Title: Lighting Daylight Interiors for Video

Guerrilla filmmaking means working with what you have to the best of your ability and in the area of lighting nothing is better than using that great illuminator in the sky the Sun it shines without charge it's tax-free so let's talk about how to leverage it for your interior lighting and how to augment it affordably.
What the hell is happening to the sun?
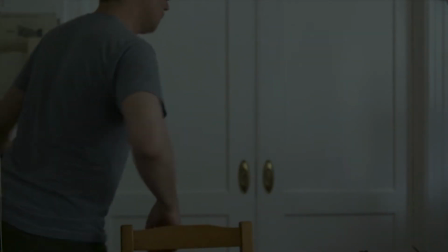What is going on? Oh, are you kidding me? Wow, that's perfect timing, isn't it?
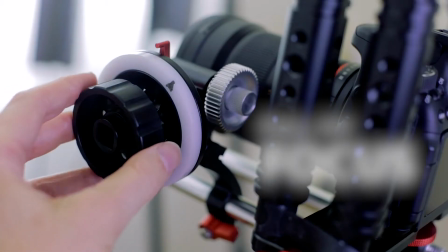Welcome to Pull My Focus, adventures in the world of digital filmmaking, where we give you the tips, tricks, and techniques you need to make great video.
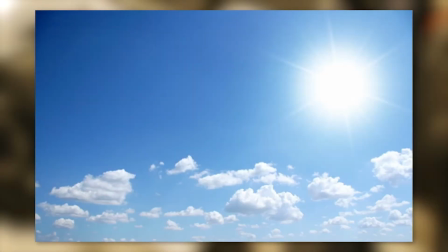We have the sun in the sky pumping out some serious lumens. Around it is blue sky, what we call daylight.
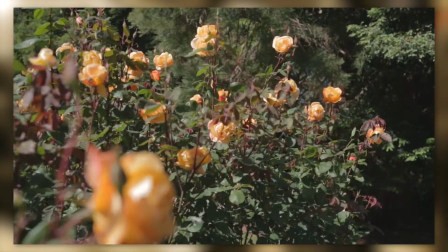It's our big softbox in the sky that fills in our exterior shadows.
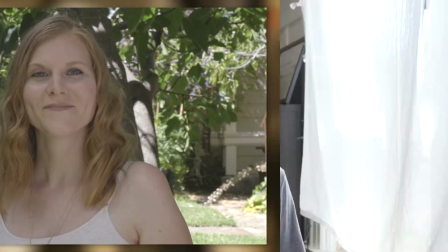Outside, the sun is our key, daylight is our fill, but inside we have a roof and walls blocking it out.
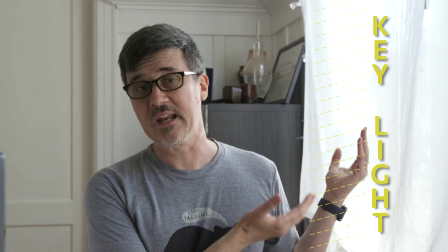What that can mean, as in this shot, is that natural daylight coming in the window through this sure curtain is my key light.
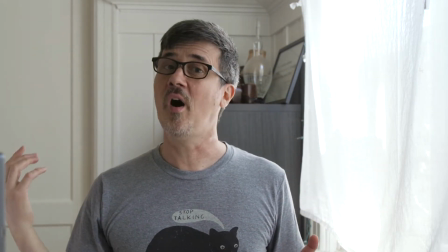That daylight is also bouncing around this room off the walls and some of it is falling on my shadow side,
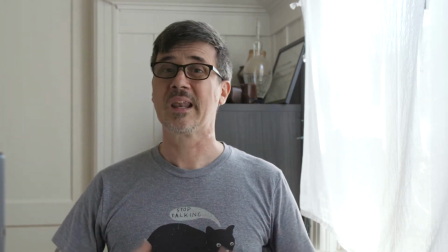my fill. And it's also lighting up the room, what we call ambient light.
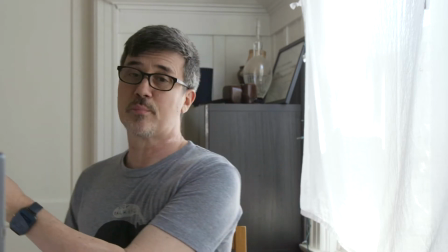Now for a tight shot like this, I can bring in a white bounce card,
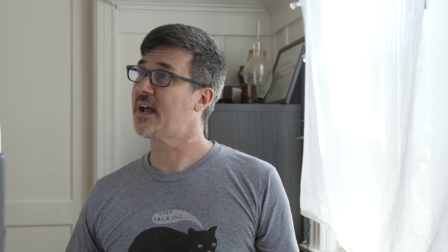put it right outside of the frame so
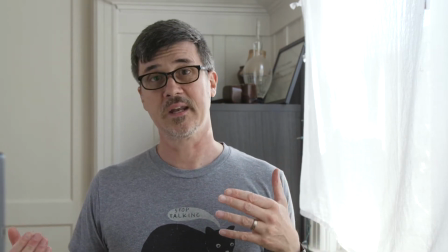that it'll bounce some of that natural daylight into my fill side more so than the room is
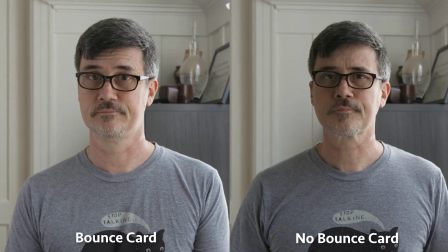doing makes a big difference now let's move away from the window into the
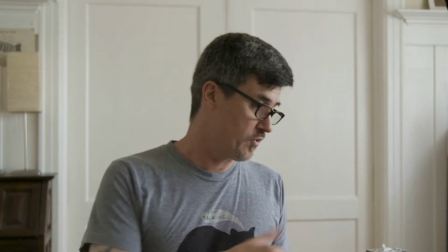room now we got some drop-off which is to be expected and
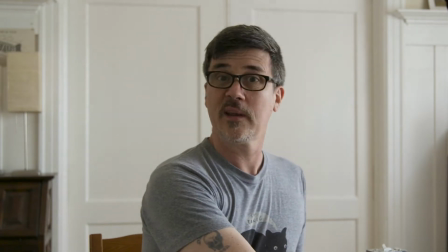in this case it's about a stop so let's start augmenting this daylight with our own lights. But which lights? Well, there's many affordable lights to choose from. CFLs, standard fluorescents, LEDs. The important thing is knowing the difference between the designation of daylight and tungsten bulbs. You may be familiar with setting the white panel of Sonic camera to one of the standard settings which is either daylight or tungsten. All light has what we call a color temperature measured on the Kelvin temperature scale and it ranges from orange to blue but we don't notice it because our eyes automatically adjust. They white balance themselves. Daylight is rated at 5,000 Kelvin or higher while tungsten is between 2,800 and 3,200 Kelvin. So you want to make sure that the lights and bulbs you use are rated at 5,000 Kelvin or higher Otherwise,
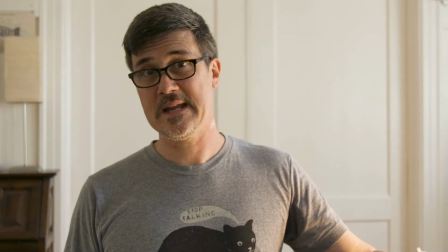you might get some crazy orange lighting in your shots,
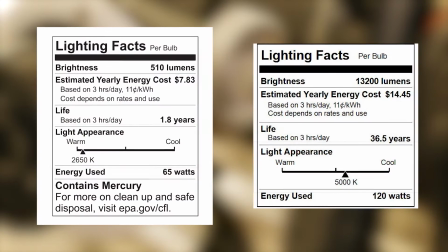but that's no problem these days because the Kelvin rating is very easy to find.
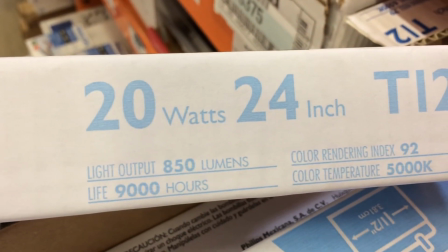It's generally on the packaging or in the specs. So let's add some lights.
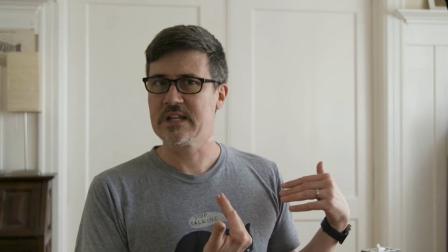Right now I like the soft key I'm getting from the windows.
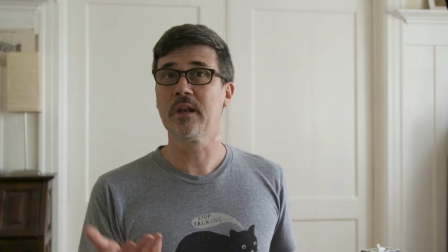So I'm gonna keep that and I'm just gonna augment it with a little bit of front fill right near the camera.
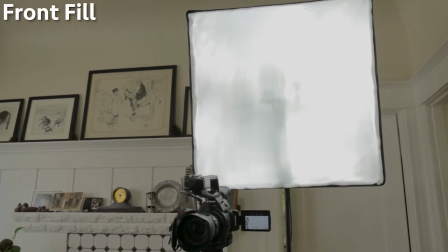Here Here I'm using a newer umbrella softbox with a dual light socket.
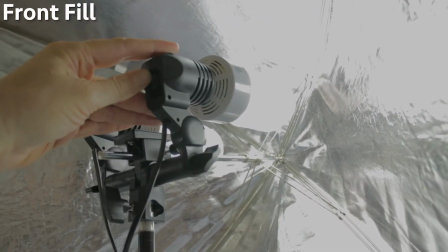This one is from Limo Studio. Also using two 45 watt CFLs.
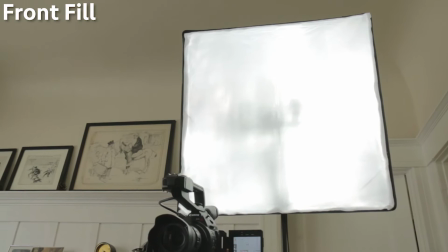The front silk diffusion is about 26 by 26 inches and has a nice soft lighting effect.
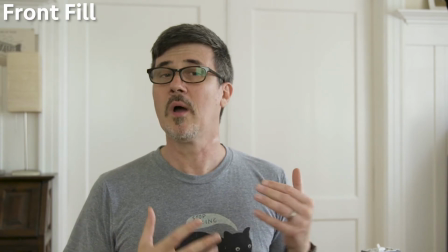It simulates daylight from the window, bouncing off the walls in the room and filling in my face.
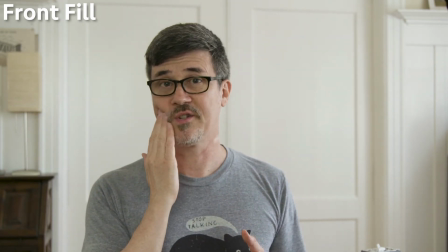Adding fill from the front helps fill in light on my shadow side, as well as adding light to the key side as well.